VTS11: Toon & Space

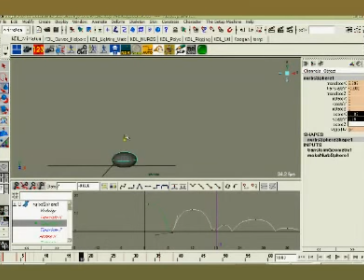Squash him again, push him down to the ground again, take these things, fix them again, okay, and then fix the spacing again on that. And when he
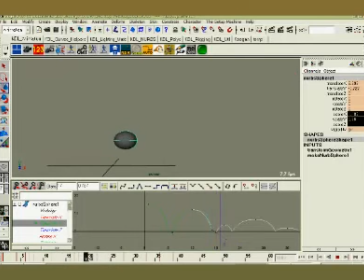comes up. Of course, he's going to squash up again, or stretch up again, so take and stretch him.
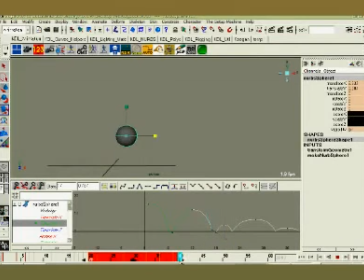And we'll undo that fun little bit of spacing we did before so that this thing has some room to play on this, or sorry, on the phrasing. Alright.
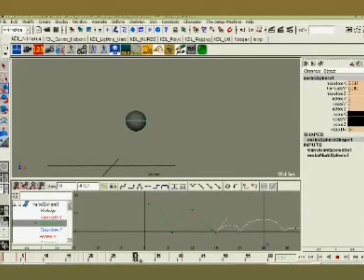And so now I could keep playing this out and fill out the entire thing, but you're seeing that now by adding some squash and stretch, we're adding some more intentionality to it. Now, I could have had some minor squash and stretch on this when I first opened it,
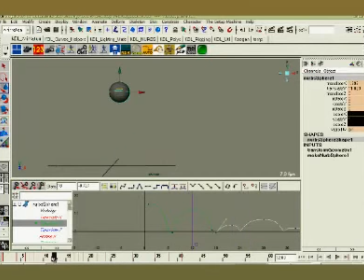but it would have been very, very small, like maybe less than 3% of squashing and stretching. But by adding that, we're really starting to build in some real personality to it.
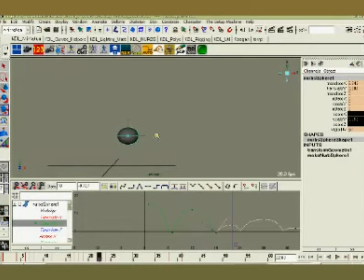And we can, at the top of this, flatten them out again and just really give this thing a whole new life of its own. And it's been built off of a basic bounce by pushing a few things around.
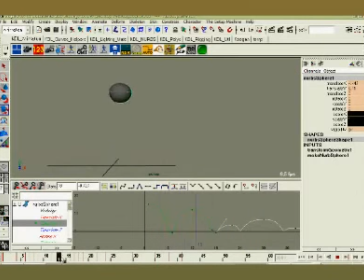So that's what happens if you, that's like taking these poses and pushing them even more. And this guy right there, we can really give him some sense of intentionality up there. Well, I don't want to get into it, but you get the idea.
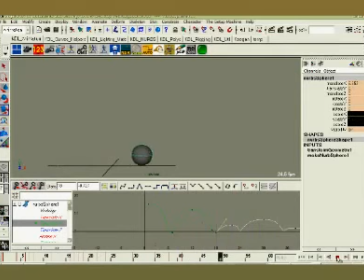That now it's taking on a life all its own. Now, I didn't finish it out. I did this on the fly, right in front of your very eyes, so it's kind of cruddy. But you kind of get the sense that if you take these same principles that we've been talking about and just push them, you make things more alive than real.
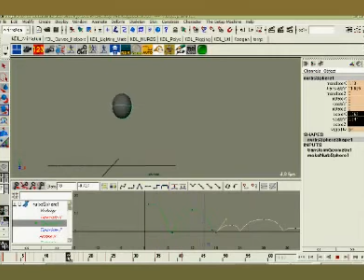And that's the beauty of animation. That's what great animation really has to it. It has the ability to be more alive than real. Live action cinema is beautiful. It has its place. It's a great tool. But animation, I think, sometimes we throw the baby out with the bathwater, especially in CG.
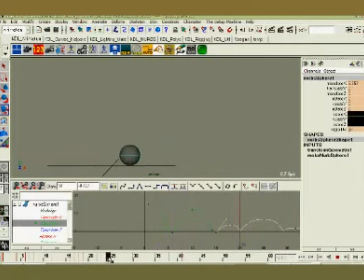In our chase to make things as real as possible so that we can wow each other, we're losing a bit of our soul. And so I like the idea of making things more living than real. Because by making them living, by making them believable, by making them motivational, they become more real than real.
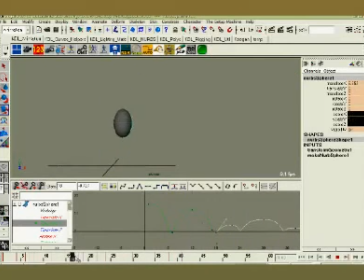That's the greatness of animation, and I like to see us get back into it. But that's just me. I don't want to tell everybody else what to do, and there's plenty of clients who don't want us to do that. So we just need to know how to play with these principles and get from point A to point B. So hopefully that was helpful to you,
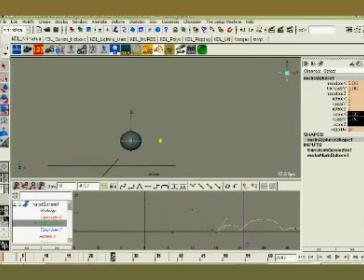and you'll start looking at your own work and start thinking how you can push the timing, the phrasing, the spacing, the poses. Start pushing in some more intentionality into things, some more greater anticipations.
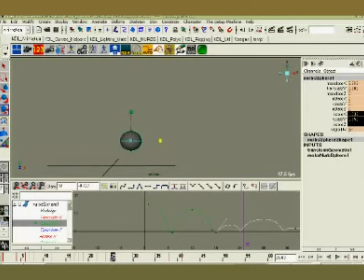You know, just look at how you can push these things and make them even more living than they are. Bring some of your soul to it.
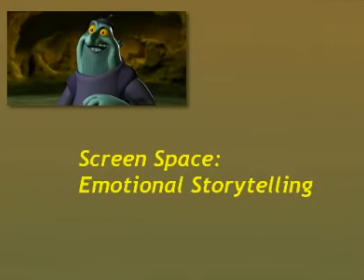Okay, hopefully that was useful and helpful to you guys. Hopefully you learned something cool and fun and different. Next up, I want to talk about how we move through screen space and how we use character interdynamics. A lot of the stuff that I've exhibited in the past or talk about has been in isolation, where we're going to talk about a particular principle. We show it on one character, on how timing affects weight. We do it with one character. And to study these particular principles, we have to burrow down to the individual like that.